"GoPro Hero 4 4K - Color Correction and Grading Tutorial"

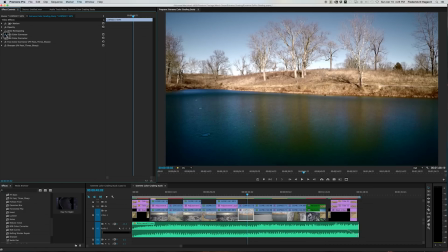802s
then finally a sharpen so let's start with this color corrector this color corrector I set to kind of get
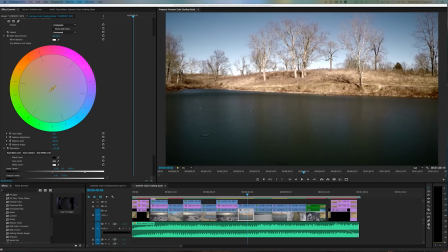812s
the tone for the whole image this is where I first again I'll bring up the vectorscope
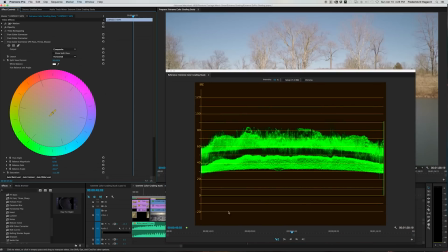817s
if you look at the image without it look at that you don't have anything that's really good and you know nice dark shadows and you don't have any really bright highlights everything's dead center in the middle and that's a good thing that's
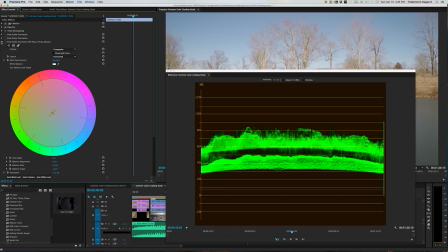831s
what you want that's flat you know flat color so now you can push it so I go in here turn this back on and look there we go
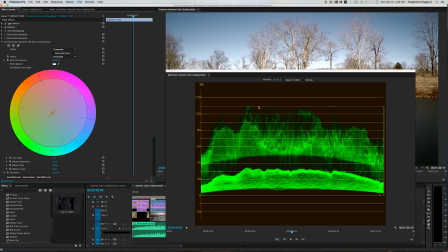839s
get our darks close closer down to zero and our highlights closer to that I think in digital you can actually push highlights to around 110 versus just
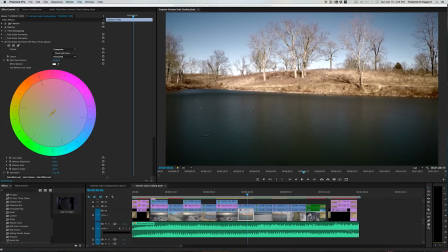851s
you know 100 being the absolute limit so that gives me this image then I decided I wanted to go in there and I wanted this water to have a much more deeper and richer look to it.
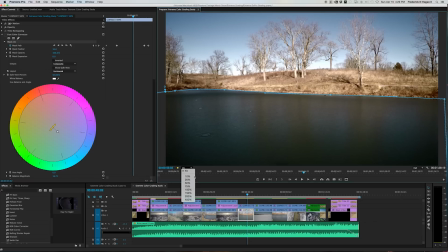866s
So I've put a path on that, another mask that is with a pen tool.
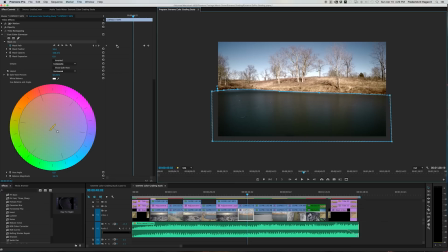872s
I'm going to back out so you can see the whole thing. And you'll notice up here there are keyframes because it is a traveling mat as this thing moves. But it's subtle so I didn't have to have that many points in there. You can just kind of tug and move and tweak those and they will move to the corresponding spots in between each keyframe.
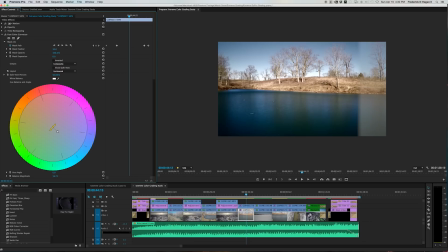893s
So with that path on that's what the water looks like. So I was able to go in, that's what's great about this, you're able to go in and actually just do color correction on a selective area. Because if I had done that to the whole image, it would have blown out the sky,
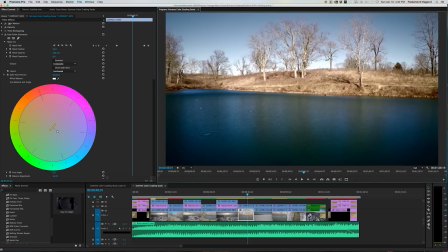910s
or I'm sorry, it would have crushed the sky and you wouldn't have all these beautiful highlights and these really pretty brights here on the horizon line as the sky goes into this bluer color. So you go from that to that.
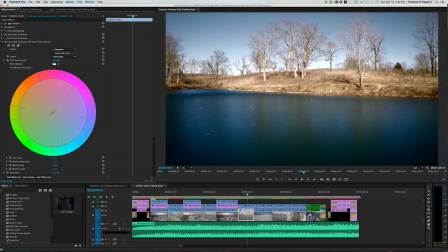927s
and then as I looked at the image I thought that looks pretty good but I really love the hint of these these red tones that are that are kind of peeking through the water from these trees so I wondered if I could pull those out so what I did was went in there
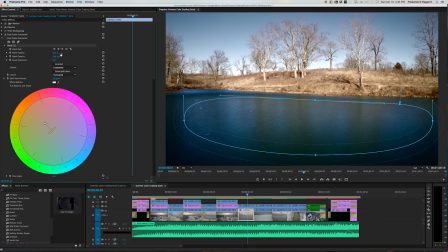941s
and just drew a big oval mask and heavily feathered that mask 151 pixels and
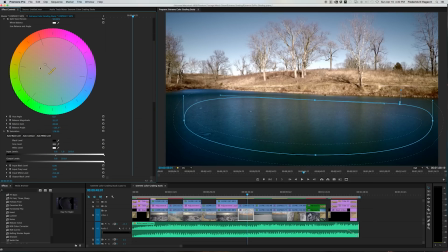946s
then upped I changed the the white point or the white, the hue of this color more toward the oranges, yellows, instead of center, and what that gave me was that.
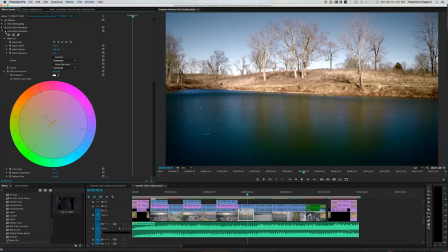959s
Let me turn that off, so before, after, before, after, so,
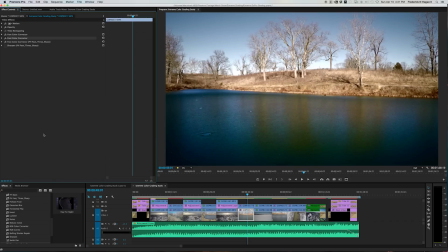968s
play it back, oh, and of course I sharpen everything just a little bit, 10%, or 10 points, I don't even know what increments these are, but 10, I never, I rarely sharpen anything above 20, it just, it really starts to look, look, uh,
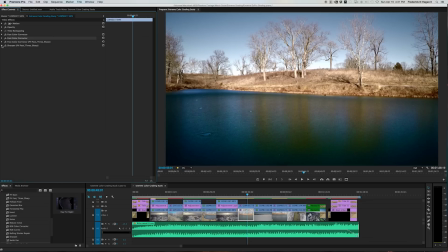985s
crispy, you know, doesn't look natural, um, so, back up, and this is what that shot looks like,
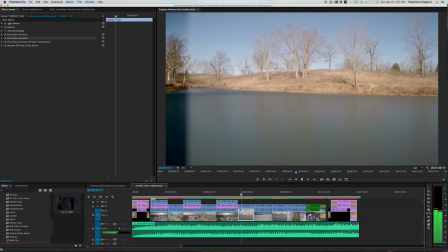992s
so,
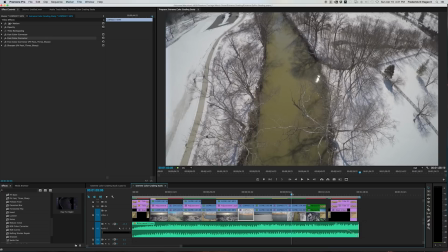1000s
that's that one, the last one I'm gonna do, uh, here is, this shot with this ominous looking green creek this
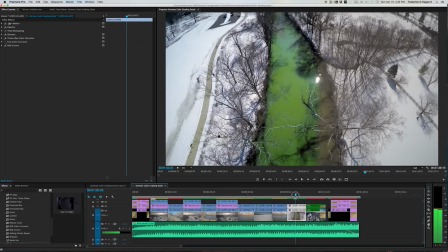1014s
was the color study obviously I wasn't trying to get and get this to look a real or natural I was just going for the effect see how vivid I could make this but
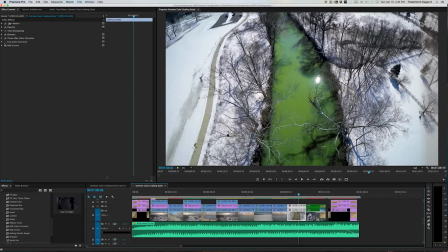1024s
the the other reason I wanted to show this one was because I used another technique had to another technique with this one to achieve this mask around all of this other stuff you know yeah that would be incredibly complicated too
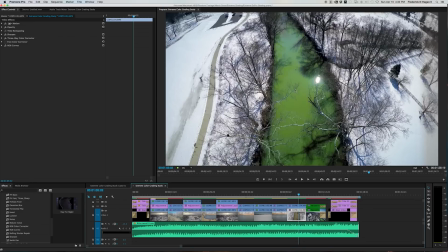1041s
complicated to hand draw a mask frame by frame that traveled around all this stuff so here's what the way I did that let's go up in the effects controls and
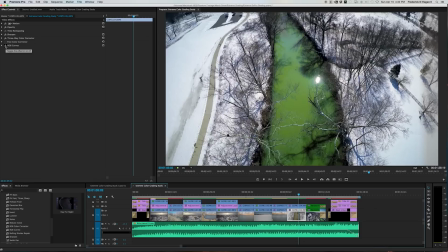1054s
I've got a three-way color corrector and I've got RGB curves that's what I've used on this image so
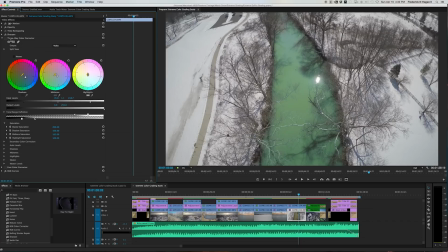1064s
the three-way is my overall color correction so that's that's without it that's you know
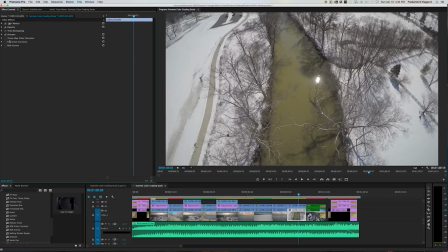1069s
as is excuse me let me turn that off there's the image untouched straight out of the camera flat the three-way now is on that gives me my total
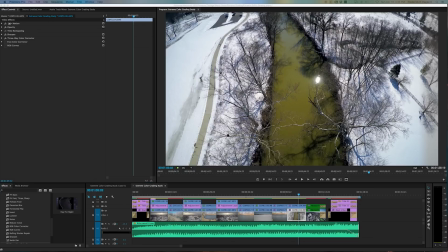1080s
range you know again yc waveform before
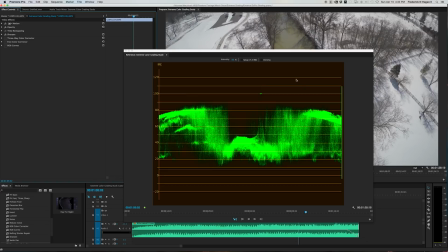1087s
Let's see, I don't have anything that's really hot and white other than right there in the image.
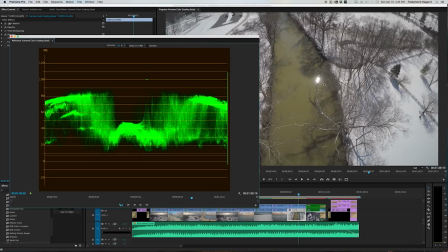1093s
And that is that hot spot. That's where the sun is reflecting. It's pure white, so you can't do much about that.
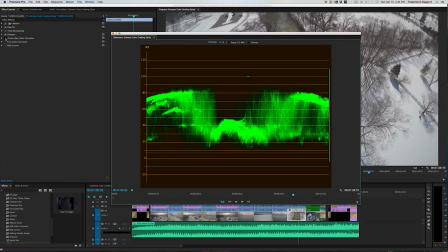1099s
But no true blacks either. Look at this. Everything's in the middle, but put that three-way on there and boom, we get everything back down to the blacks.
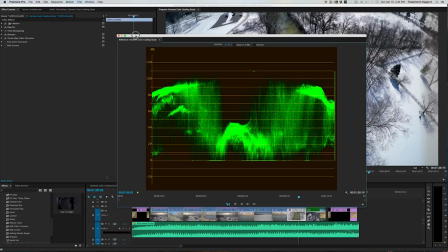1106s
We got it right up there with the whites. And you don't want to overdo these.
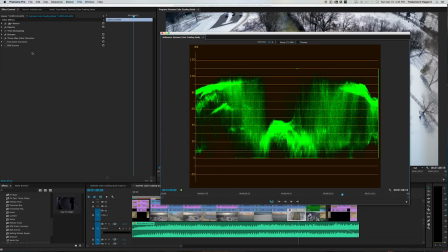1111s
I'll show you real quick.
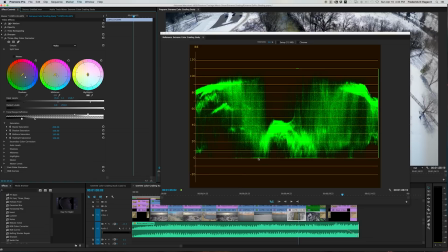1113s
this is an example of you've pushed it too far I've got some of that going on here with the blacks you can see that hard line but you pushed it too far when you know you bury everything and it's just cut off right here with this hot hot green line when this application
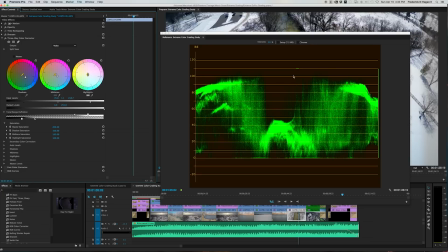1130s
is hot green but same with the whites you know if you push it too far
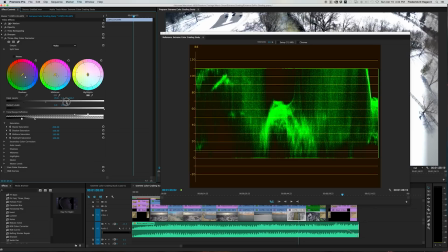1134s
you can see where it cuts off and you're
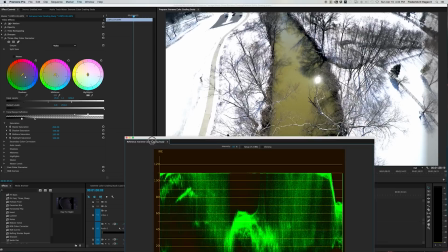1139s
just sparing everything and what that does is you're blowing out everything there's no detail
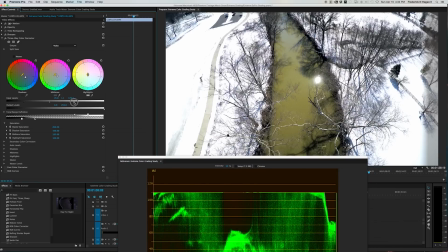1144s
left there's no you're killing the dynamic range in the shot so you pull back
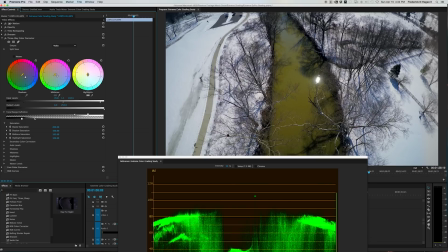1148s
down and there's detail you can see things going on in the snow there same with the uh with
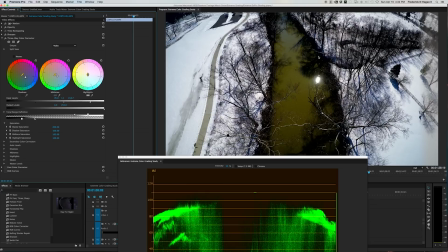1155s
the shadows you know you can push it too far and you've lost everything in here you know you can't tell there's no detail left in there.
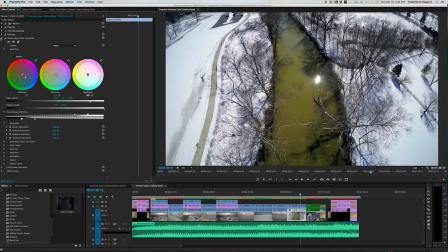1169s
So anyway, the 308 color corrector is for that tone range. And notice that in the shadows, the 308 color corrector is great because you can selectively change the colors of shadows, midtones, and highlights as opposed to like say the fast color corrector, which globally changes everything,
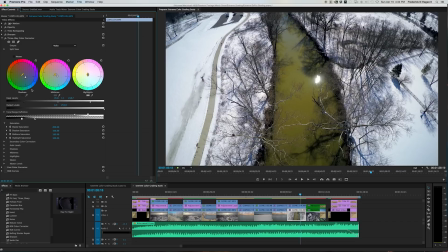1186s
whether it's highlights, shadows, or midtones. So the shadows here, I'm pushing them a little toward the blue. Same with the midtones, but I'll let the highlights alone then the last thing was this
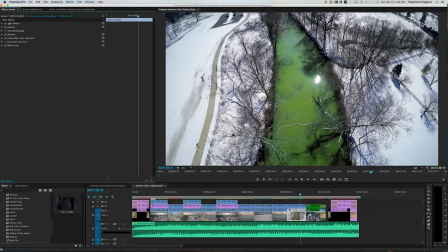1199s
guy that's this beautiful like emerald green or depends on how you look at it I guess acid green toxic looking maybe and I did that with it